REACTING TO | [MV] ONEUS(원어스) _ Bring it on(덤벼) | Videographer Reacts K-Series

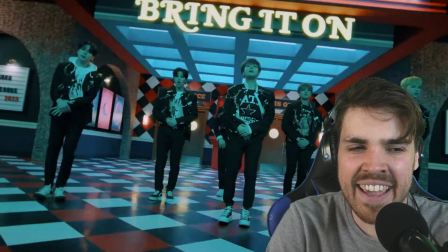Yeah.
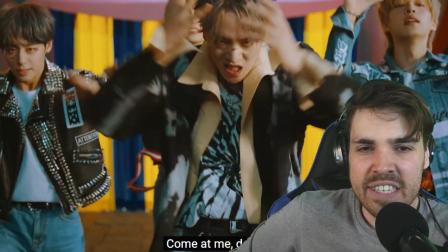Okay, I'm not going to talk about it until I finish this little scene. I think that's it, no?
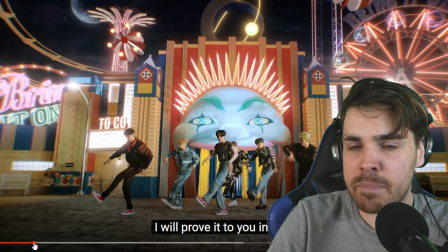Okay, so this entire climax part, you know, the main scene, the main act, I would like to call it.
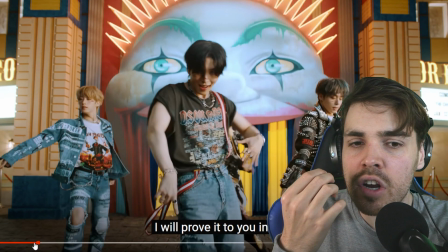I like it. It's a little bit slow though. You know, the choreography, whether you like it or not, is very simple.
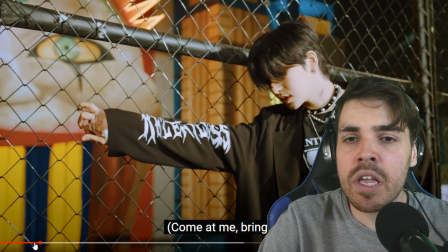There's not a lot of movement elements or anything that's happening, which is okay. But the way it's captured, in my opinion, I just think it's a little bit too wide.
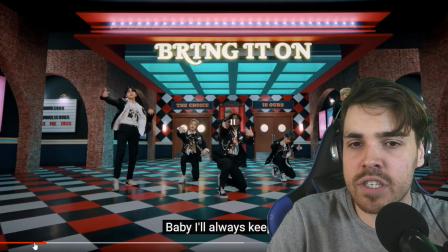They should have focused on the elements that are moving. For example, here, maybe on the hand movement a little bit.
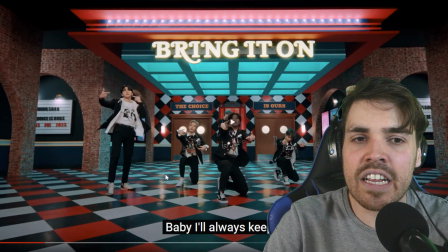I don't know where to look here. I don't know what is the highlight of the entire choreography, but
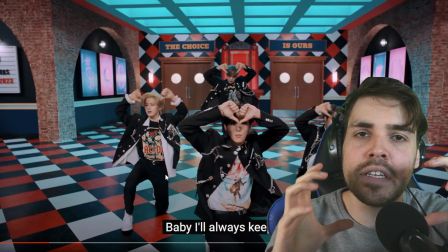if they focus a little bit more also on those close-up details, those beauty shots, you know, if maybe just the hands doing their thing,
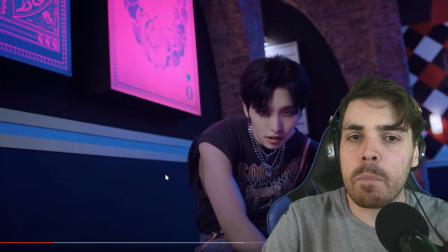or might have helped us a lot as well.
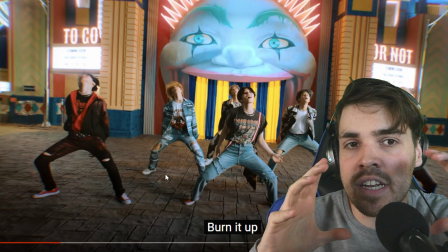You know, just to get a little bit more intensive with, or, well, not intensive, you're just intensifying the entire choreography by showing those small details.
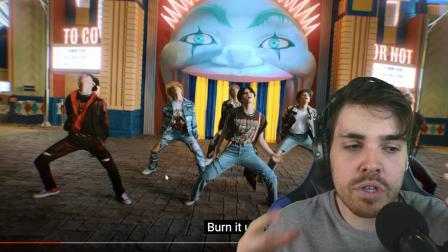For example, when we look at Shiny, sometimes they focus on the feet alone, you know, just to make sure that we get that movement of the feet captured properly.
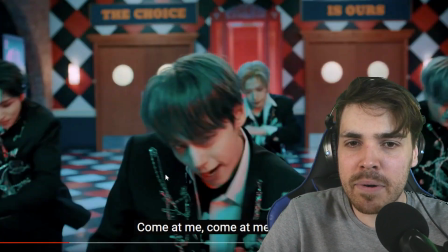And then we come to the second part of the climax, which is a little bit more hyper. For me, it's just a little bit too much flashing.
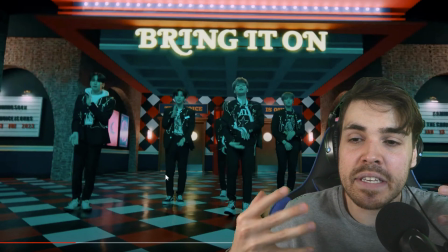I couldn't even see them because there's a lot of things happening on the screen and the choreography just blends away, sadly.
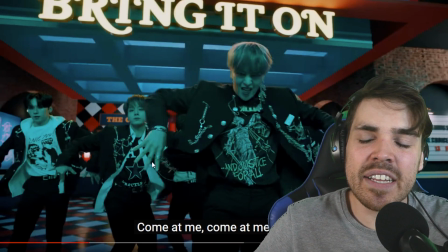And also they're close, and you know, it's a little bit too much going on here, which is fine. Again, maybe those beauty shots, those close-ups really could have helped here, and also maybe to make their clothes a little bit more distinct from the background.
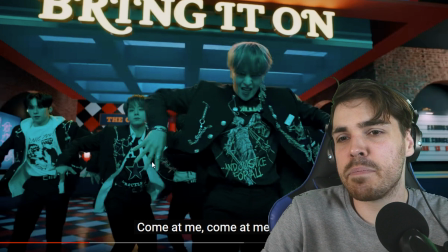Maybe the black wasn't the right choice because it just blends a little bit too much with what's happening, you know, because we have those squares,
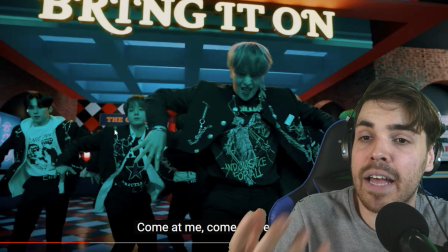we have a lot of patterns going on in the background. Maybe something white,
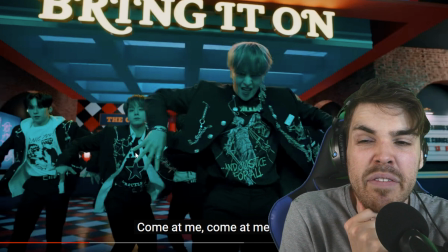something, you know, that stands out completely different. Maybe even neon colors would have helped you to stand them out a little bit more.
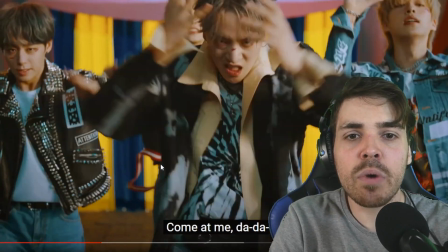But they're going to learn from this as well, you know, they're still a new group, which is fantastic.
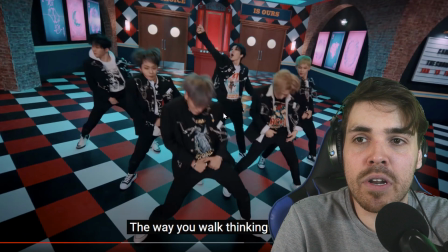For example, here the lighting is perfect. They stand out much, much better. Maybe it was just a lighting or the lighting that wasn't that effective.
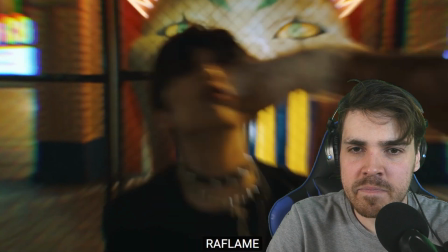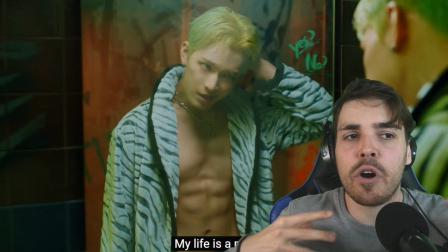Really nice. I also love the scenes so far because they also make the world look much more alive.
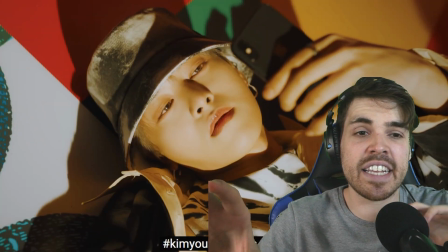I don't know where this is taking place, but it seems like it's everywhere, which is nice.
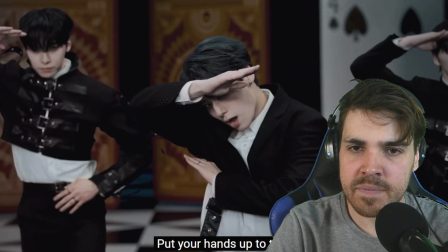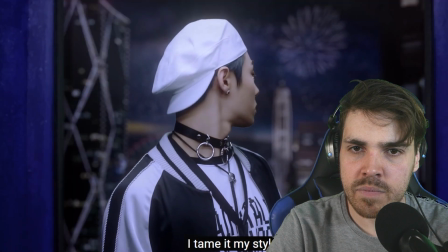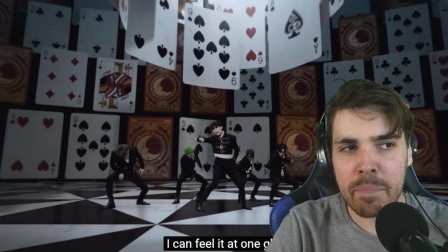Nice. It's all about the make-believe. You want to make sure that the group is believable when it's on set.
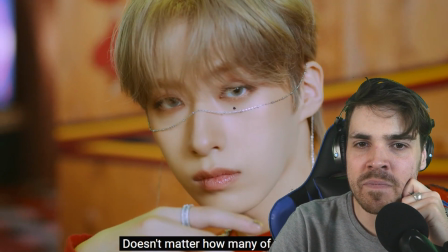You want to make sure that the world is as realistic as possible as well. I also like those little stickers on their eyeballs.
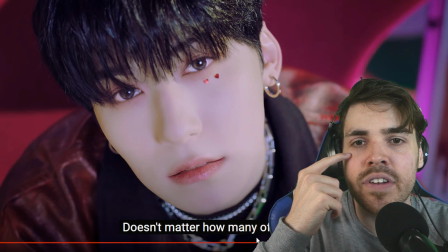I think those are really, you know, very nice close-ups. You know, you get a little bit of a detail here on the stickers, the heart, you know, the heart shape on the card.
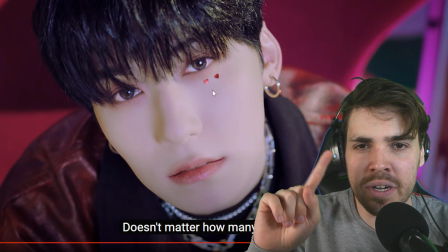I think the sticker here is a little bit loose, though. It's a little bit bendy on the corner here, which is fine.
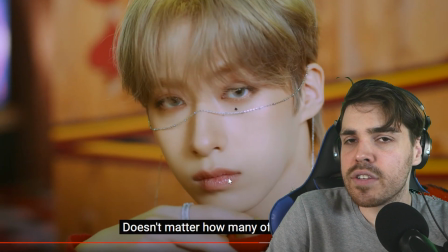But, you know, small details like this, I think is fine. This is how they should have done it maybe as well with the choreography.
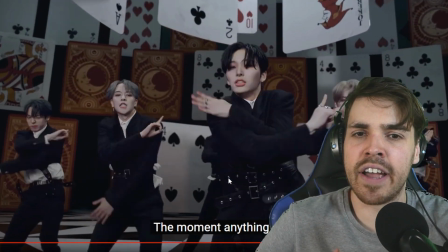A little bit more intensifying the people, the group, the members.
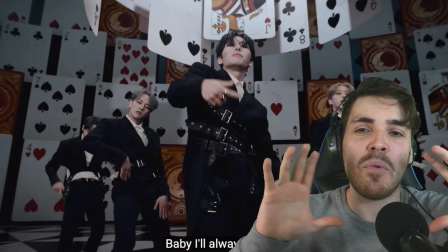And normally I always say it's fantastic when they film all the group together, you know, to show that they are a group, which is great.
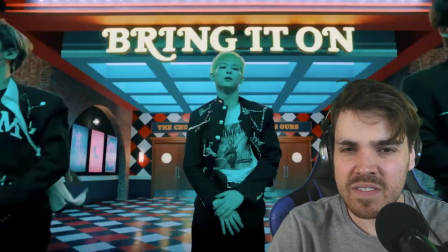But they're just missing those real punch-in shots. Maybe it's still gonna happen though, I don't know.
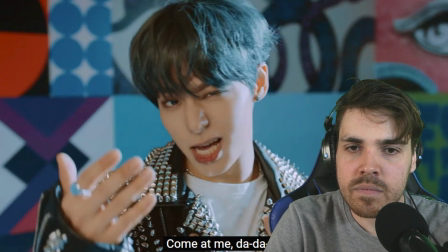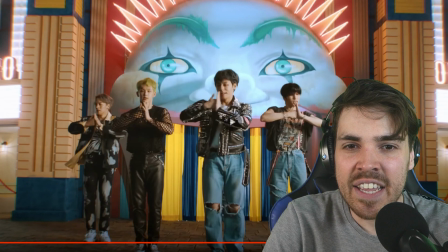That was actually really cool. I love this shot here where the floor breaks away or something, and then all of a sudden he's as if he's falling down.
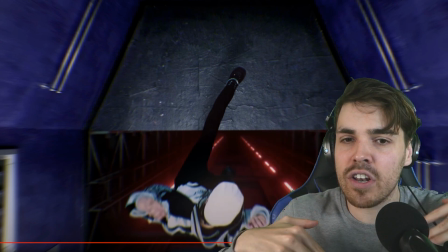And I also love that they actually just cut it away right before he would have fallen down. But we make it think in our heads that he is gonna fall down.
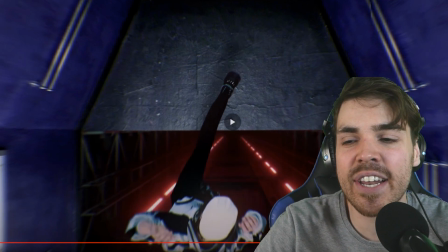Really nice.
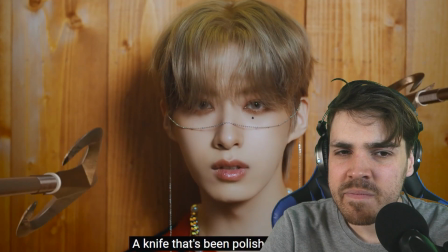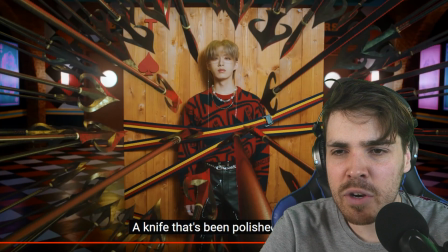Yeah, a little bit of a sloppy CGI here. I mean, it doesn't look 100% real. You can see that these are just computer-generated spears.